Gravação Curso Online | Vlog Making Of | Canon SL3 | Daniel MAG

Ei, salve, salve pra você que tá aqui comigo pra conferir o que rolou por trás de mais uma produção de vídeo nossa.
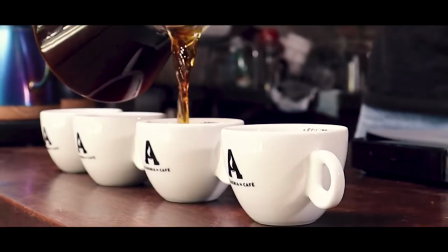Esse vídeo vai te mostrar o nosso retorno pra Academia do Café, dessa vez pra gravar o curso da Júlia Fortini.
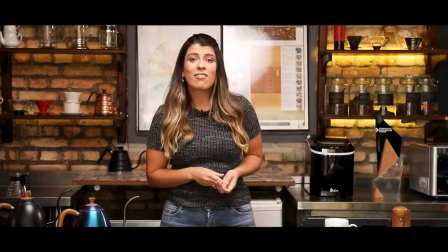Eu sou a Júlia Fortini, campeã brasileira de preparo de café e a quinta geração de uma família produtora de café.
Então se esse tema café te interessa e você quer já saber um pouco mais desse curso que em breve vai estar aí, vem comigo e confere o vídeo.
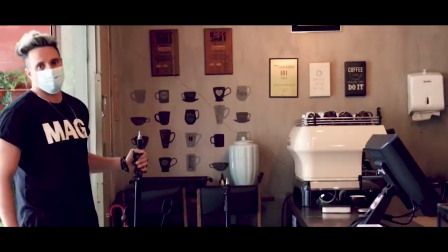Para o curso da Júlia, a gente escolheu o andar principal da casa, onde está o balcão da cafeteria.
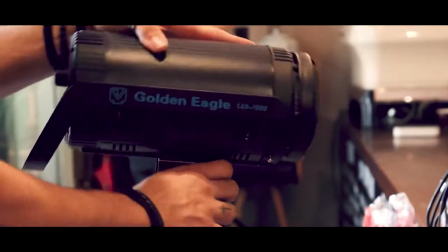A luz do lugar já é show e eu complementei usando duas
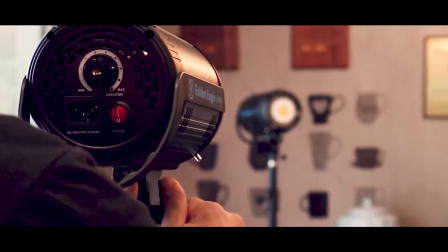tochas de LED em potência baixa para balancear com a luz do local.
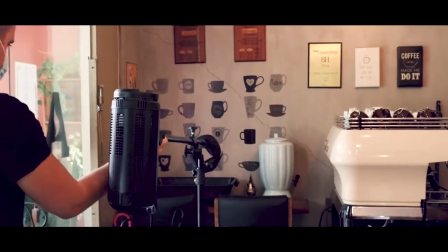Um octobox de 150 centímetros em
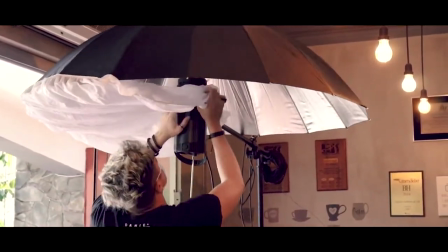uma girafa fez a luz principal que ilumina a Júlia.
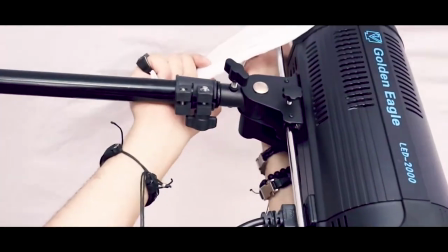Eu não coloquei nenhum preenchimento. Eu acho que essa luz já deu todo o clima certo para as imagens.
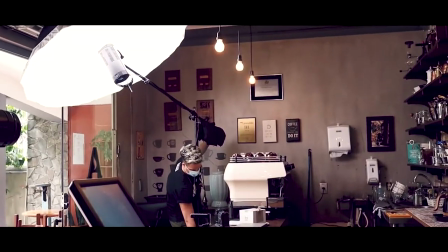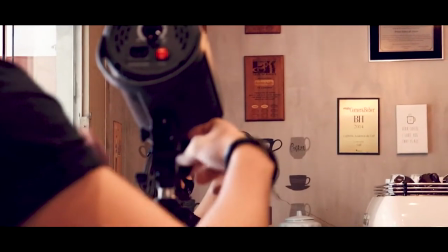Uma segunda luz com um refletor posicionado mais atrás do balcão serviu
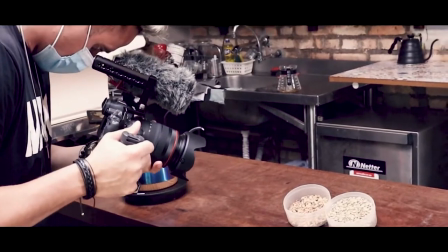de recorte. e nas cenas em close dos objetos e dos acessórios que ela usou,
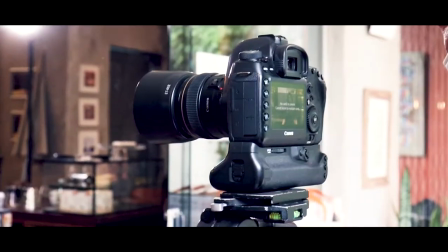feitas na mesa, essa luz fez toda a diferença. Eu gravei com duas câmeras da Canon,
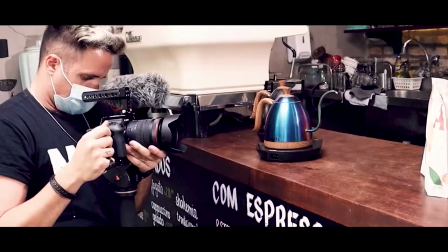uma Mark IV foi a câmera principal e para essas cenas de close eu usei a R6,
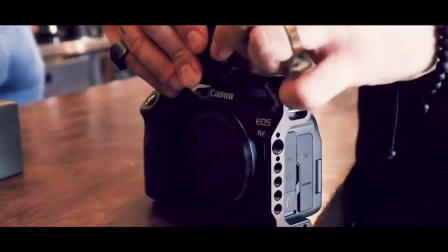foi na mão mesmo, mas com o suporte da Small Rig que melhora a empunhadura da câmera.
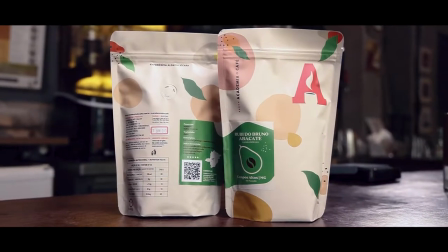A estabilização do sensor, da lente e a estabilização digital da R6 me dão toda
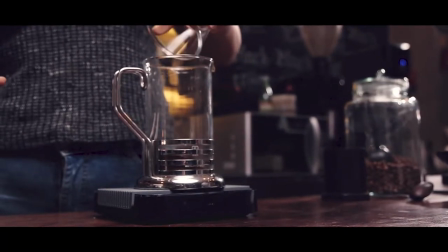a segurança para contar com a agilidade de produzir essas cenas na mão.
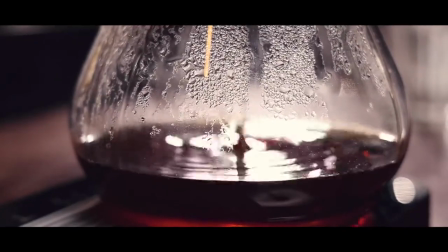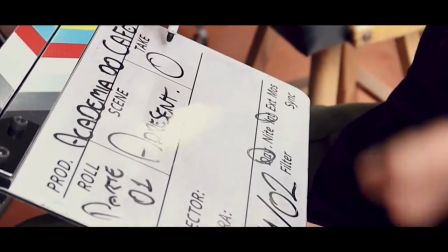A claquete foi nossa companheira o dia todo e serve para
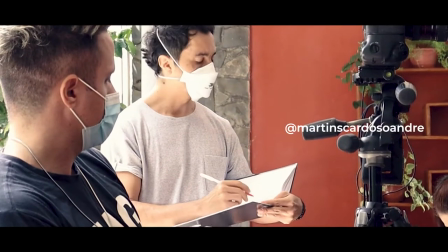a gente fazer a marcação das cenas que a gente vai usar na edição final.
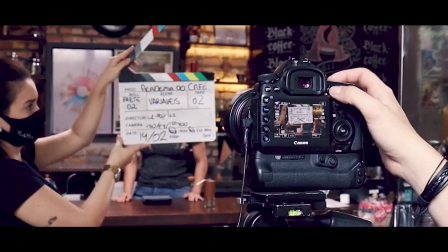Você ganha um tempo valioso na edição quando tudo sai claquetado do dia da gravação.
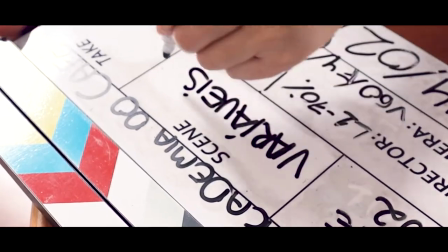Assim como o Ivan, a Júlia trouxe muito conteúdo.
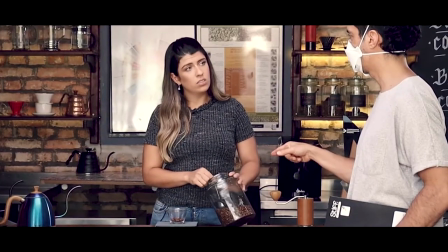E esse dia de gravações fechou uma trilogia de cursos ministrados pela Júlia e pelo Ivan.
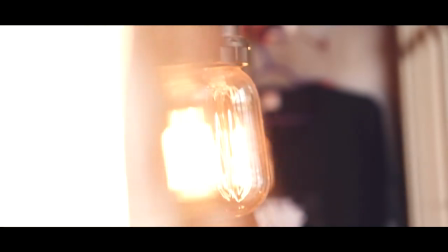E vai fazer qualquer pessoa que já curte muito ou ainda não conhece o universo
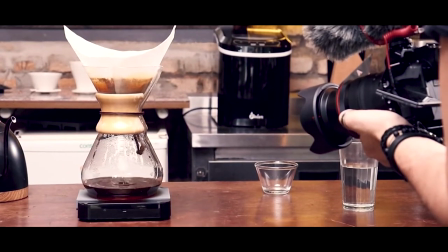do café se apaixonar ainda mais e querer conhecer melhor essa bebida.
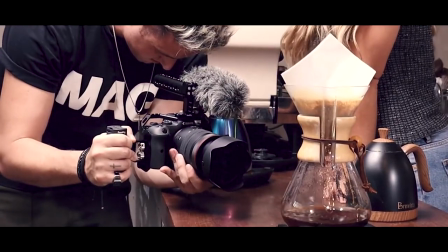Em breve eu estou de volta com mais Making Office. Se você curtiu, o seu like vai ser sempre bem-vindo por aqui.
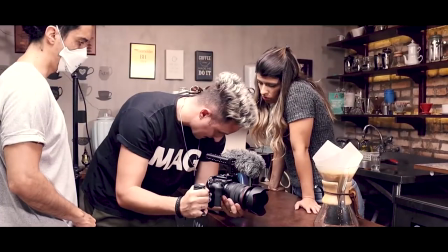Até breve, a gente se vê por aí.